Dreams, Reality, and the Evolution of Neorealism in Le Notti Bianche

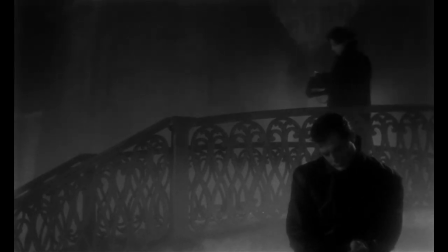20:40 We see several instances in this film where landscapes are foreshortened due to the set,
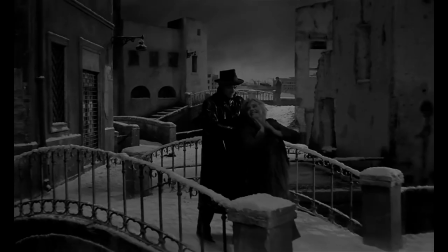20:45 thus bringing the emotions of characters into a fuller display, such as here where we can retain a wide shot on both Natalia and the lodger,
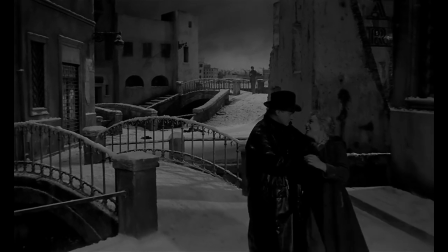20:53 leaving with Mario viewing them from the background.
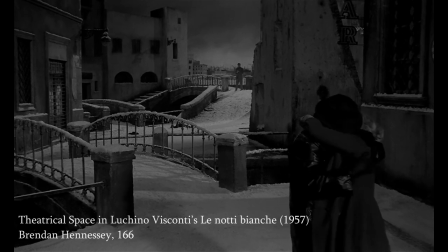20:56 Hennessy also notes how Visconti put on a production of Strindberg's Miss Julie in the same year as this film's release, whose preface called for a desire for an increased closeness with audiences.
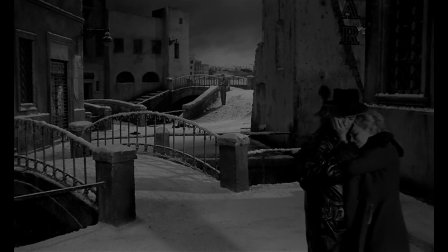21:06 Now Now that we know the influence of theatre in Visconti's work at this time, let's look at how these theatrical changes were implemented.
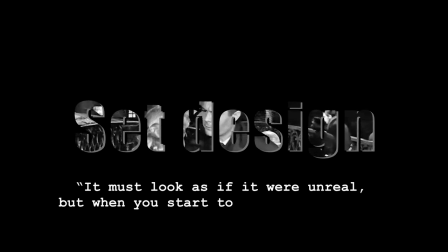21:14 It must look as if it were unreal, but when you start to think it's unreal, it must look as if it were real.
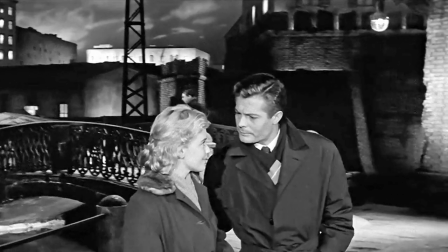21:21 Intentional set design in La Nautibianche may play a larger role than in all of Visconti's filmography.
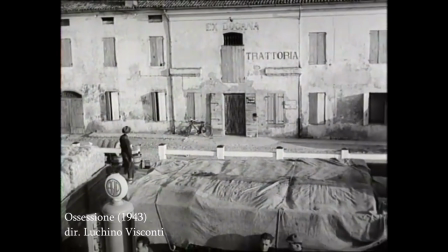21:26 It's perhaps the first giveaway as a demarcator from his purer brand of new realism prior.
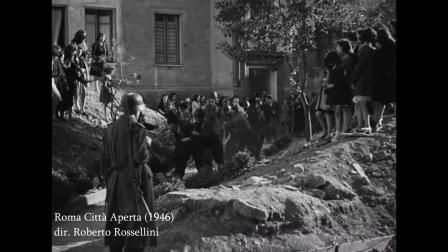21:31 Unlike earlier works where the tradition of filming on locations was necessitated by the bombing of Cinecita,
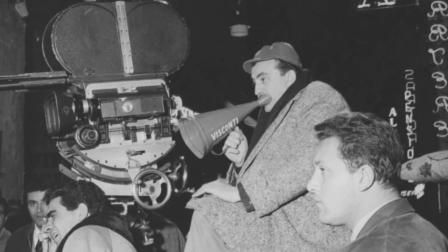21:37 Visconti was inspired in White Nights to recreate the theatricality of a stage in a hybrid style still affected by his neorealist roots.
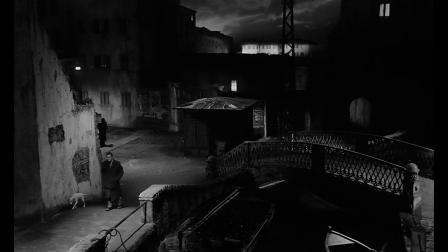21:46 Indeed, Livorno is a set in Cinecita Studio 5, but it's a figure birthed more for the purpose of representation than recreation.
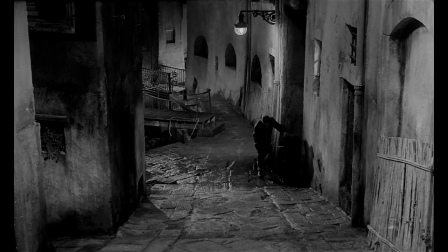21:54 Though rich in detail, the theatrical landscape offers more flexibility than would be afforded by shooting on location,
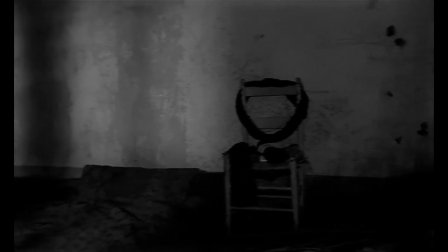22:00 such as Natalia recounting her story transposing us to her with a camera pan.
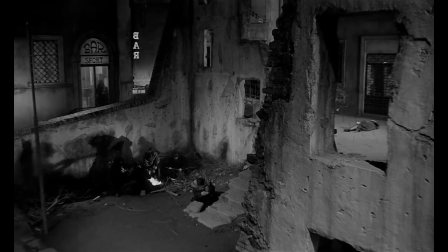22:05 The ability to see multiple characters on the same plane, landmarks like the bridge,
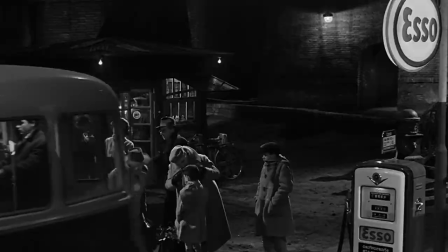22:09 even simpler details such as the ESSO sign that marks the beginning and end of Mario's story, showing that despite all that's transpired,
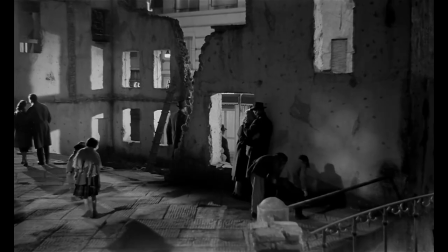22:17 he's literally back where he started. Not to say elements of near-realism didn't sleep in.
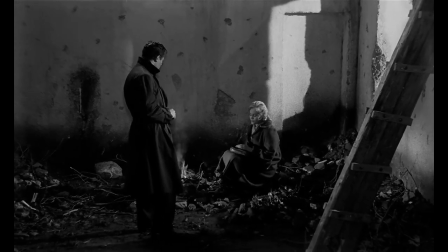22:21 We see the ruins of war with the bombed-out landmark that Mario and Natalia often rendezvous at, for example.
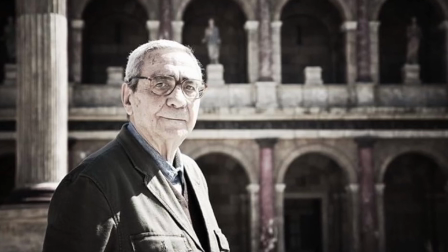22:28 Other practical theater touches were expounded upon by Giuseppe Rotano in the Criterion release of this film, where he explains how fog was recreated.
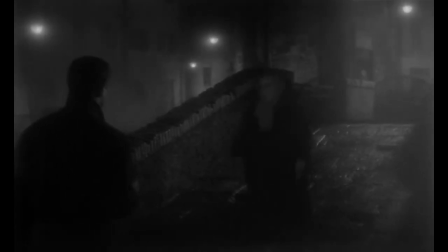22:36 Hundreds of square feet of a thin fabric, likely tulle, were hung up from Studio 5's rafters and sheets,
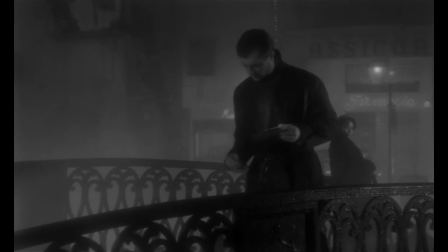22:42 which were unseen when not lit, but lit up at a precise moment, appeared like a hazy fog.
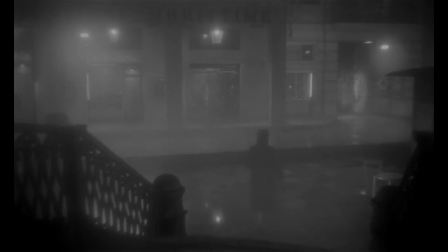22:48 The result differentiates itself from film, which would typically alter the lens in some way, to achieve a similar effect.
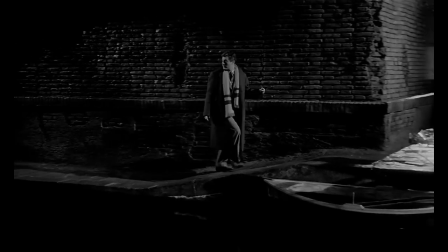22:54 There are clues in the scenic design that grind the reality part of Mario's dual views firmly in our time.
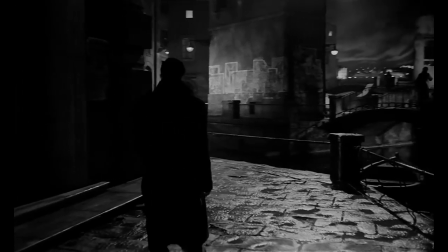23:00 As noted by Brendan Hennessy, Livorno is the birthplace of Italian communism, an eventual site of Kent Darby, becoming a symbol of American occupation in Italy.
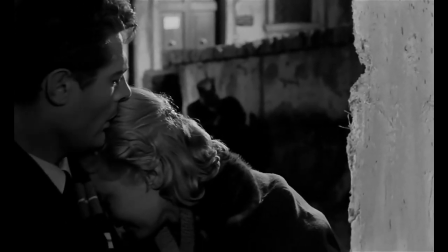23:09 We're reminded of this history both with the remnants of the ruination Livorno received, as well as the appearance of American culture in the club dance sequence.
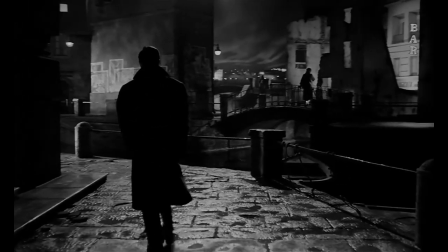23:17 The bridge upon which Mario and Natalia first meet is weighed with symbolic significance.
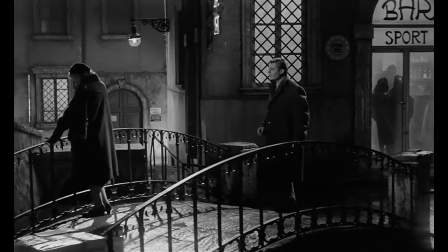23:22 Literally, it is a point dividing their respective houses, but as a metaphor,
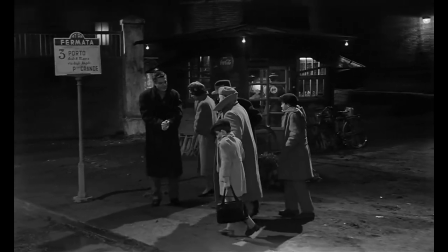23:26 it operates as a bridge between Mario's grounded humdrum of life and the dreamland offered to him by Natalia.
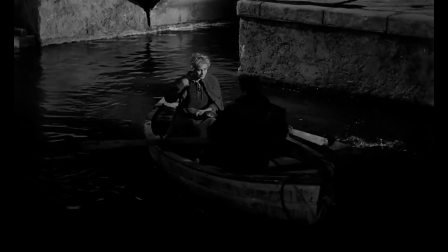23:32 Furthermore, the canals underneath are where this transition occurs.
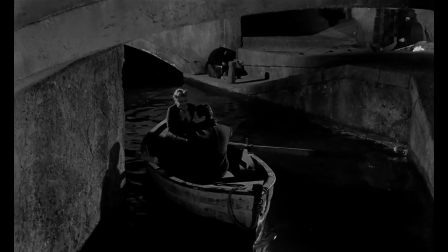23:36 Mario is most sure of the possibility of a love life with Natalia when they are rowing a stolen boat through it,
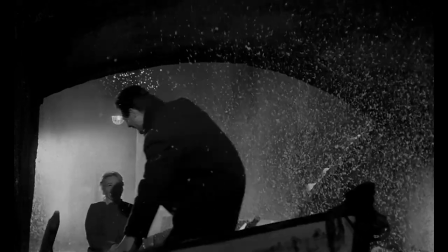23:41 and where snow first falls, a sign to them to trust their instincts, and perhaps a sign of foreshadowing to us, the audience, that this relationship is fated to doom.
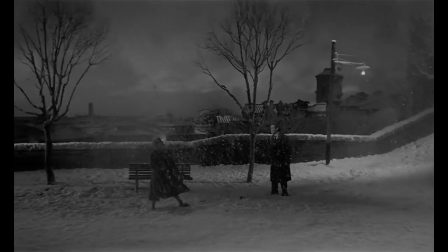23:50 And of course, these set pieces are the most theatrical of all. Mario and Natalia's snowball fight is the first time we see a horizon with the sky.
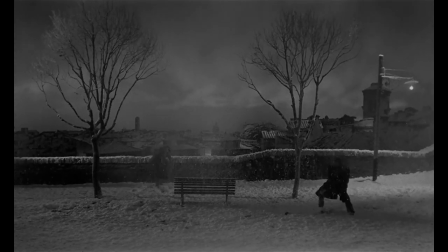23:58 We are drawn to its artifice as it explicates the notion that their blossoming love is more something of the imagination than reality.
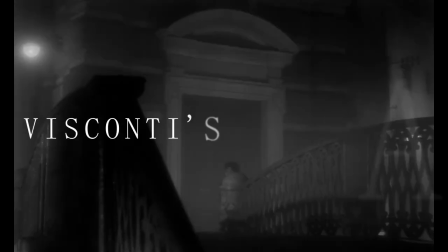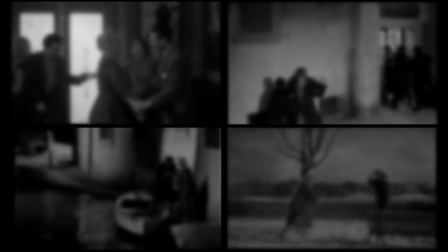24:12 At least four scenes of significance are added to Visconti's film that don't appear in the novel.
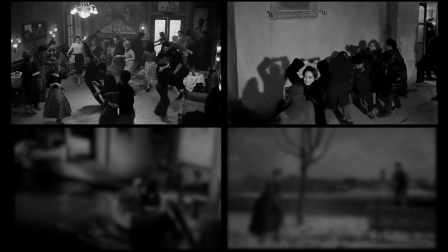24:17 The extended club sequence, Mario's fight with the prostitute, the boat trip through the canal, and the sudden snowfall.
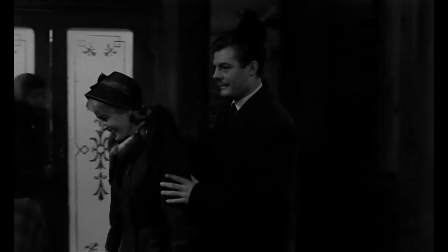24:24 The first sequence in the dance club does several important things. The first is to establish the setting, which is contemporary Livorno.
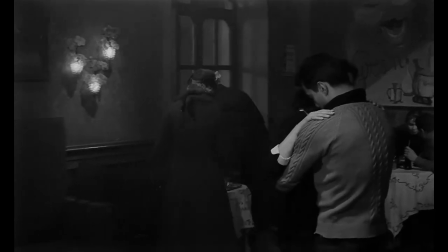24:31 We know this because of the song that plays.
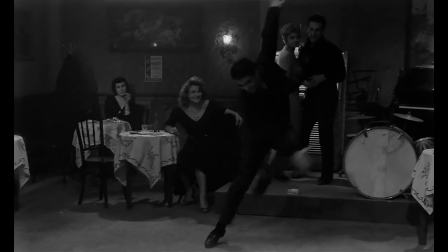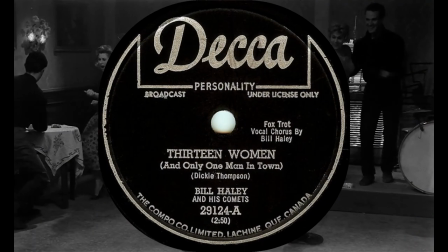24:40 13 Women and Only One Man in Town by Bill Haley and his Comets.
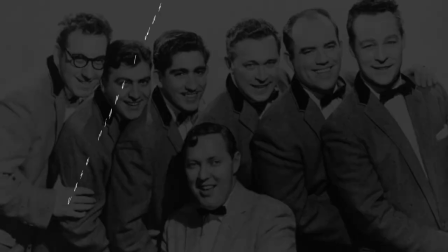24:44 The first lyrics, Last night I was dreaming, dreaming about the H-bomb,
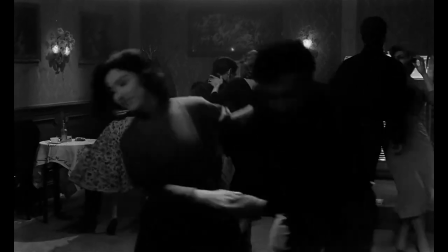24:48 plays it right in the 50s. while an American rock and roll song emphasizes the proliferation of American culture in the town.
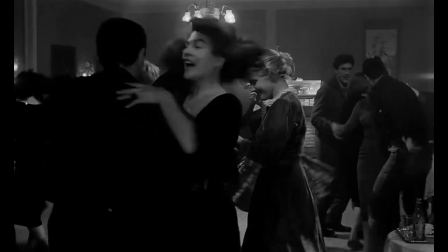24:55 Its lyrics about a man getting treated to several women at once also seems to signify to Mario that his wish of having Natalia will be fulfilled.
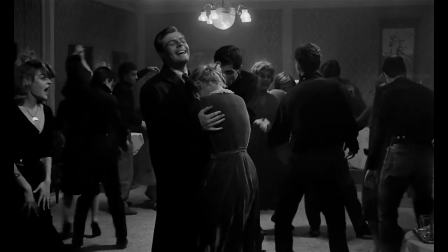25:02 However, like with many omens in this film, what signifies good may in fact be a trick.
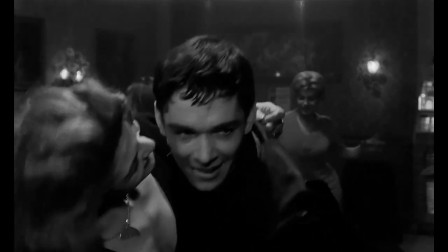25:08 This sequence also has a display of dramatic irony. The dancer may as well be looking at Mario himself, foretelling of some impending doom to befall him.
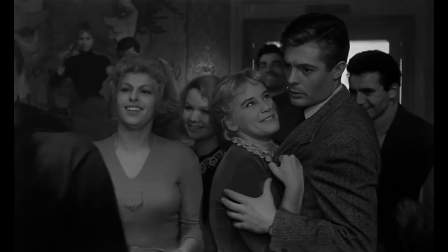25:16 Just as well, it may be a warning to Mario that, should his wooing of Natalia succeed, there will be more potential suitors eyeing her in the future.
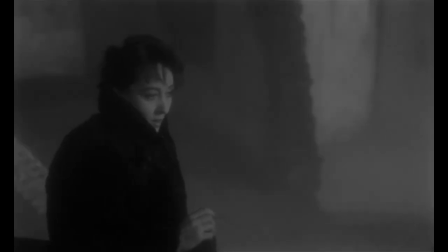25:25 Next is the inclusion of the prostitute character, played by Visconti regular, Clara Calamay.
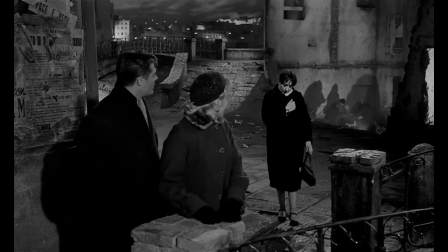25:30 Her presence is somewhat ominous, bearing in several scenes in the background, and attempting to interact with Mario.
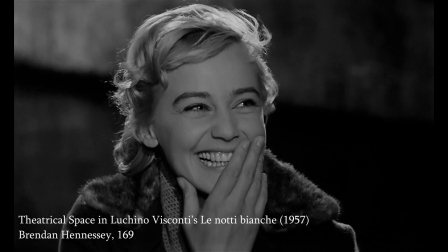25:37 Hennessy posits that the prostitute represents an older version of Italy, while Natalia represents an Italy Visconti aspires for, but I think it goes beyond that.
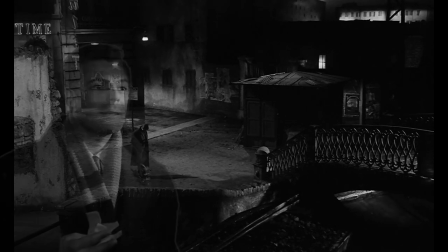25:45 For the sake of this hypothesis, consider Mario as a stand-in for Visconti himself and these women,
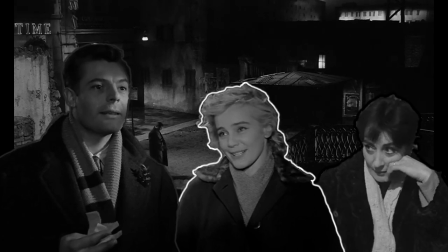25:51 Natalia and the prostitute, as the respective loves in his life, theater and neorealism.
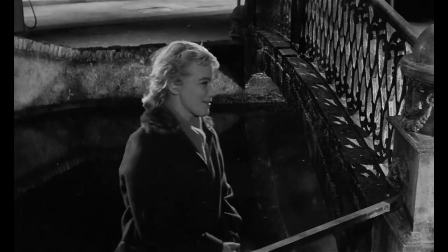25:56 Natalia is full of life and expression, finding it difficult to rein in her stronger emotions.
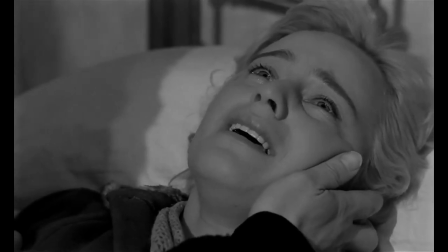26:01 When she's sad, she's heartbroken and in tears, jovial and bubbly when happy.
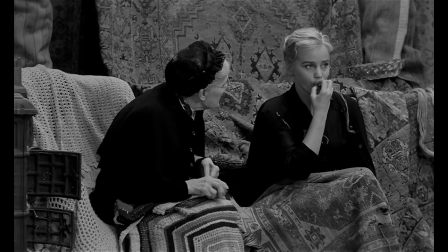26:06 She also represents a world of dreams and representation, where daily life can be transfigured into that of fairy tales.
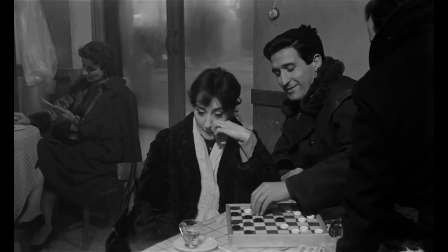26:12 Visconti's nod to the prostitute's origin include the casting of a traditional Italian actress in Calamai, known for her prior near-realist roles.
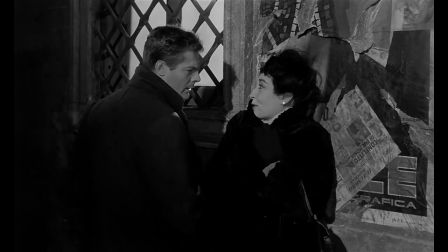26:20 Her occupation is one that defines her without her consent, and firmly planted in the grim realities of post-war Italy.
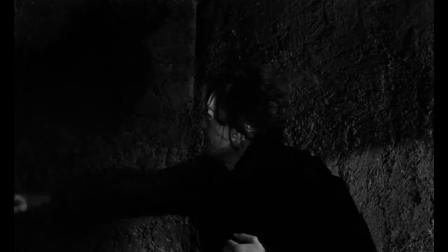26:26 She is merely the nameless prostitute, who may only know one kind of love, and acts out against the pain of rejection she's felt time and time again.
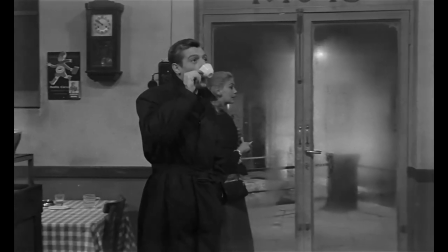26:35 Visconti, as Mario, rejects the prostitute in favor of the dream girl,
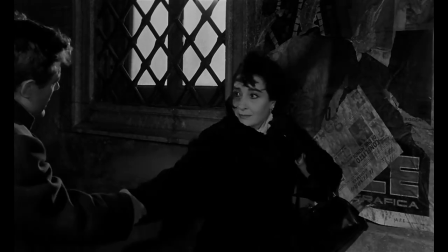26:39 but returns when the dream girl spurns his affections, which succinctly represents the Madonna-whore dichotomy.
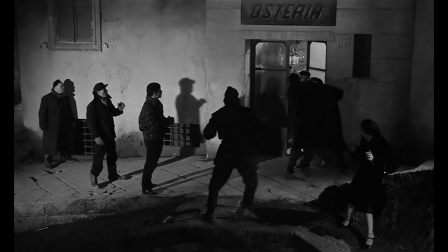26:45 Summarily, he treats the whore brashly and with disdain upon returning to her. Mario's beating at the hands of townspeople, especially the old stock of Livorno,
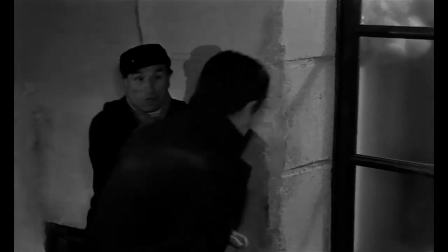26:53 people still fresh to the horrors of war, just as well could represent his harsh receptions for trying new things.
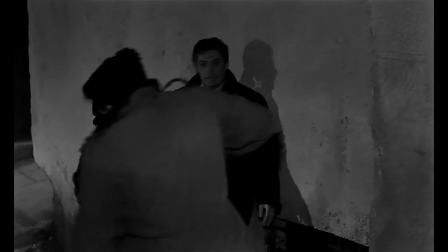26:59 Remember Pauline Kael's scathing review of the melodramatics of Rocco?
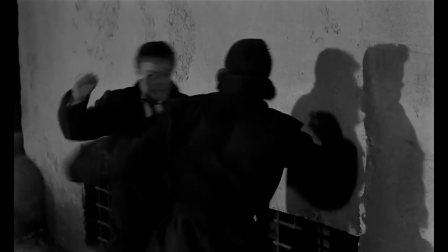27:03 She was not alone among swaths of critics admonishing Visconti for his perceived betrayal of the movement he helped pioneer.
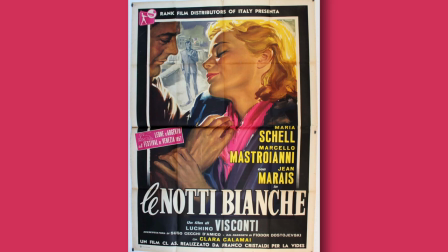27:09 This film itself was seen as a peculiarity for some time in his body of work,
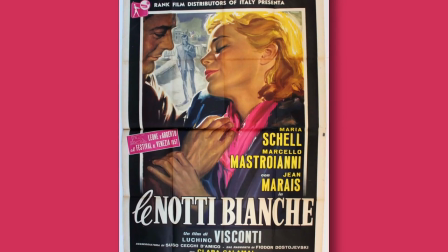27:14 to the point where he had to vouch for its existence in Legere Visconti as a parenthesis rather than a rest.
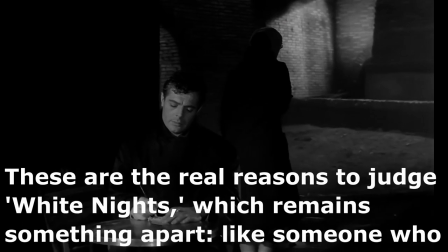27:20 These are the real reasons to judge the White Knights, which remains something apart.
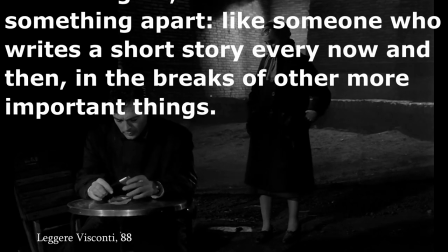27:24 Like someone who writes a short story of the now and then, and the breaks of other more important things.
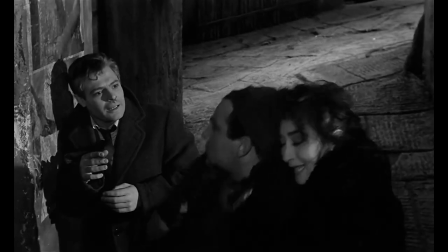27:30 The conclusion of the prostitute's story is its own mini-tragedy within La Norte Bianche.
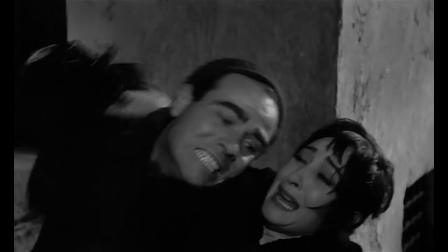27:35 She despairs.
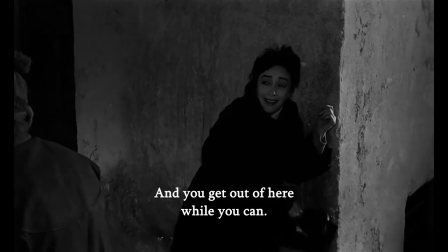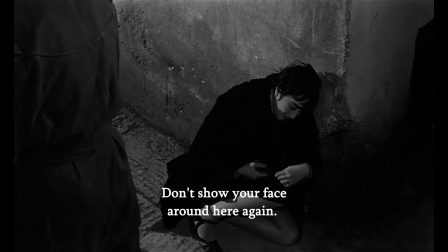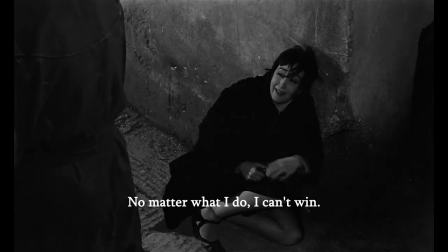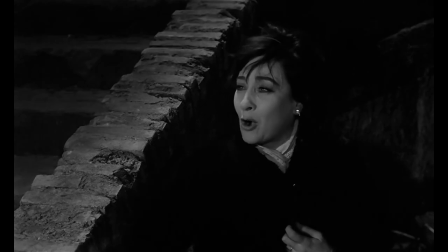27:55 She too plays with the contradictions of a character like Natalia. She pushes Mario away after he rejects her, then tries to save him from the townspeople.
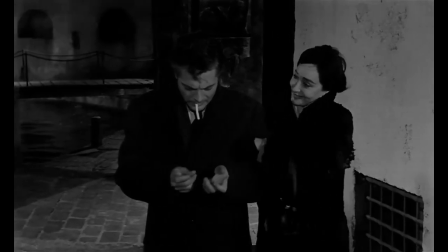28:03 Perhaps for her, real love is expressed, or at least initiated, through sex.
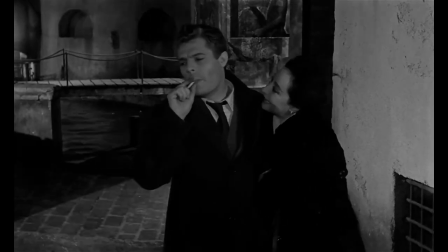28:09 His rejection for the latter was a rejection to get to know her as a person. Thus abandoned by Mario, then by the townspeople,
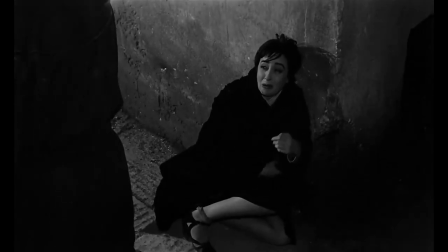28:16 Calamai's prostitute presents the most near-realistic vignette in the film, as well as an allegory for the movement as a whole.
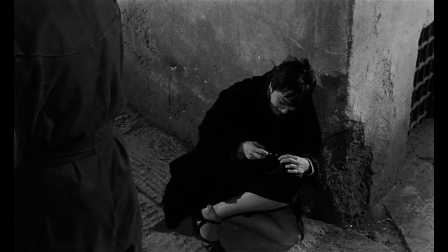28:22 No matter what it did, it couldn't win, and as the economic miracle ushered in prosperity mostly paved over its post-war past,
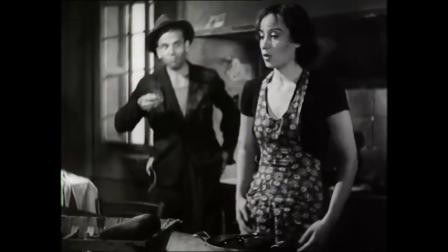28:31 filmmakers like Visconti would seek other avenues to express their art.
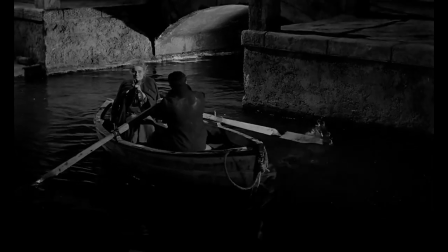28:34 The canal boat trip acts primarily as a consummation of the two's newfound affection, or at least Natalia's attempts towards eventual affection on her part.